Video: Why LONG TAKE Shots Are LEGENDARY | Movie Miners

1917 is an Oscar-nominated movie directed by Sam Mendes. It was shot by the legendary cinematographer Roger Deakins. Now, the reason I'm mentioning this movie is because the whole movie is shot in a single take.
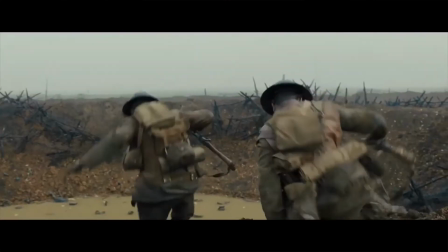0:12 No, not really, I'm just kidding. But that is what the makers want you to believe. And despite mimicking real time, the movie is far from slow or boring.
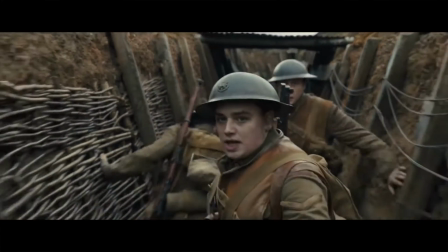0:20 So how did the filmmakers achieve this feat? Well, to be frank, 1917 is not the first movie to achieve this. Birdman did it way back in 2014. And both these movies owe their success to a technique called long takes. Hey guys, this is Movie Miners, and in this video, we'll see why long takes are so powerful and how they entice us, sometimes without us even realizing it. It may surprise many of you guys today, but during the early days of cinema, like the really early days, editing as a concept did not exist.
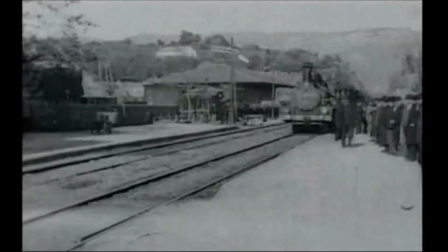1:01 Most of these early movies were just one single shot. In fact, the film camera was considered to be a doomed invention because it did a little more than a regular camera.
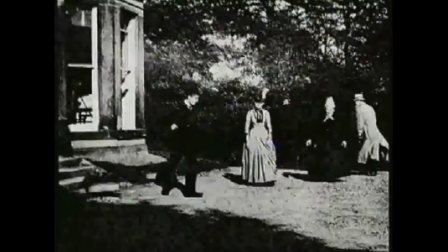1:09 The very first recording, or rather the oldest surviving film, is just a group of people walking around in a garden.
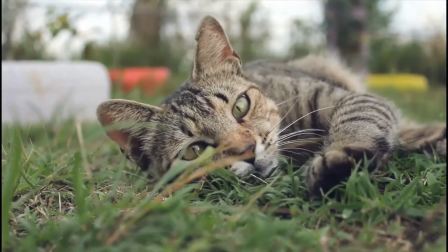1:15 It was a little more than your random cat video. But it all changed when editing was invented. Now, a meaningful story could be conjured up by recording and then arranging these recordings in a certain order. Now, a cut could signify the change in a location or movement of a character. But are some shots better off by themselves?
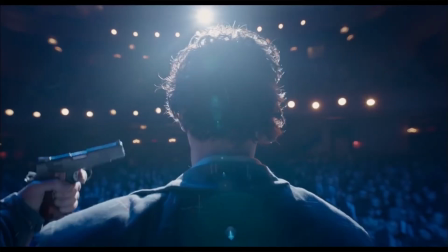1:34 Could a cut ruin the feel of a shot? Well, this is where long takes come in. A shot is considered to be long if it runs continuously without a cut for at least 1 minute. These are also sometimes called as oners. They can be used for multiple purposes of storytelling. The first and the most obvious reason for using a long take is to retain the intensity of the shot.
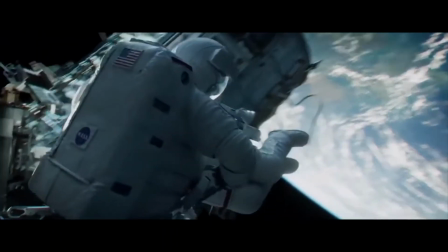1:54 In Gravity, for instance, when Dr. Ryan Stone, played by Sandra Bullock,
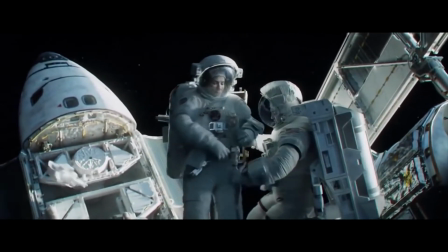1:59 is outside repairing the Explorer, the space shuttle she is on, space debris hits the shuttle, shattering it.
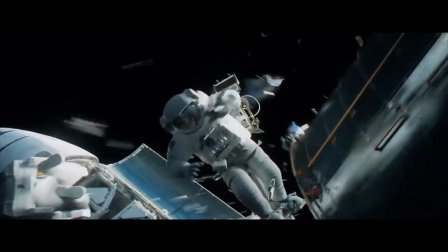2:05 This scene is shown as one single uncut shot to retain the intensity.
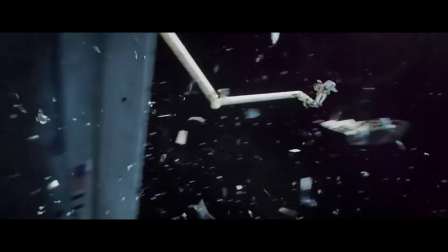2:09 This is a classic example where a cut would have spoiled the continuity of the scene, ruining the high-octane action sequence that follows.
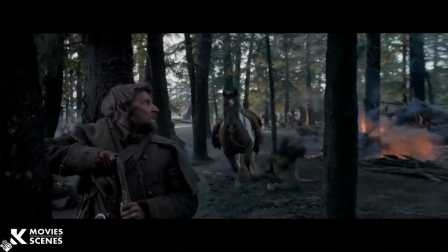2:18 Another notable example is the Arikara attack scene in The Revenant. The scene has a lot of shots that are shown as one uncut segment.
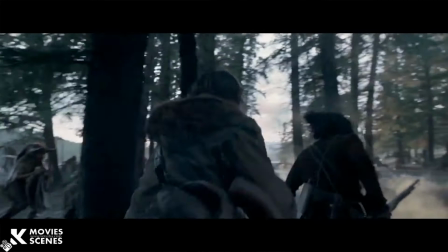2:25 Not cutting has helped the shot retain the viewer's attention without any hindrances.
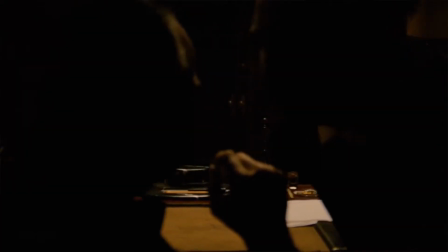2:30 But make no mistakes, these shots require immense planning. Similarly, the opening shot of Godfather tells us a lot about the main character, Don Corleone. Another great reason to use long takes is to bring viewers' attention to the action within the frame.
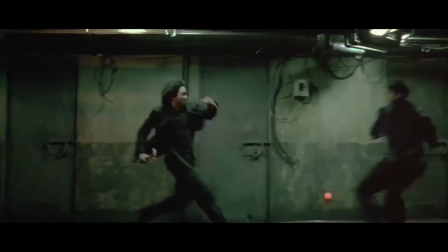2:45 And by action, I don't mean action scenes. However, let me start by giving the example of an acclaimed action scene.
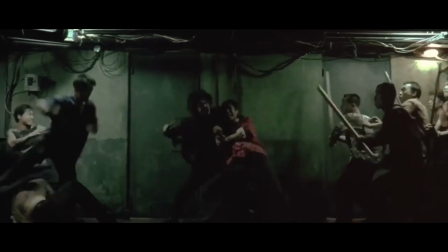2:51 In the movie Oldboy, the corridor fight scene lasts for 2 minutes and 40 seconds without a cut.
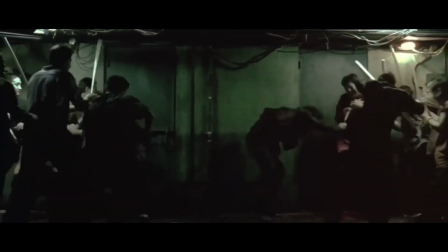2:57 The actors have actually fought for almost 3 minutes without a break.
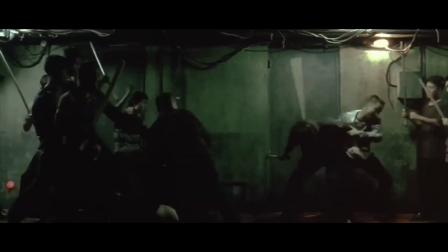3:00 Now, it may not seem like much, but I can't even imagine the efforts it would have taken the cast and the crew to pull something like that off. In contrast, watch this bit from Taken 3. There are around 50 cuts in 40 seconds.
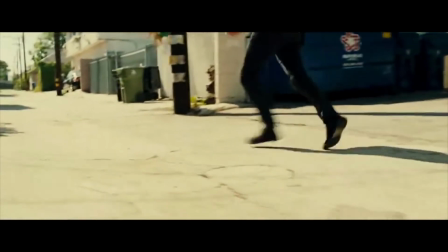3:12 A shot on average doesn't even last a second. This doesn't even give us enough time to comprehend the shots, leaving us in a state of confusion. The final reason long takes are used is to make the audience experience the scene or scenes in real time. And this brings us to films like 1917 and Birdman.
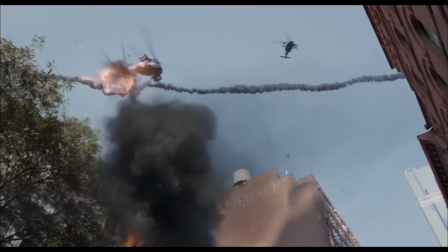3:29 Now, it doesn't really matter if the aim of these movies is for the audience to experience the story in real time or not, they achieve this effect by default.
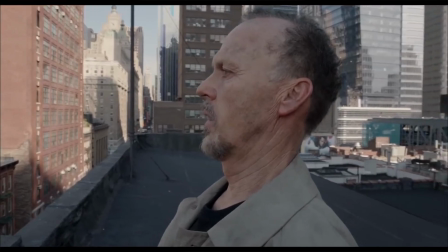3:37 And by doing so, the characters' struggles and actions become more real and relatable to us, the viewers. Instead of dwelling on whole movies, let me take an example of a single shot from a movie. Some of you may find this video disturbing, so your discretion is advised. The hanging scene from 12 Years a Slave lasts for almost 3 minutes.
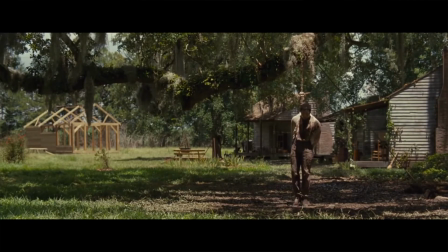3:56 But the very first shot in the scene lasts for 1.5 minutes. That's almost half the scene. So why is the first cut so long?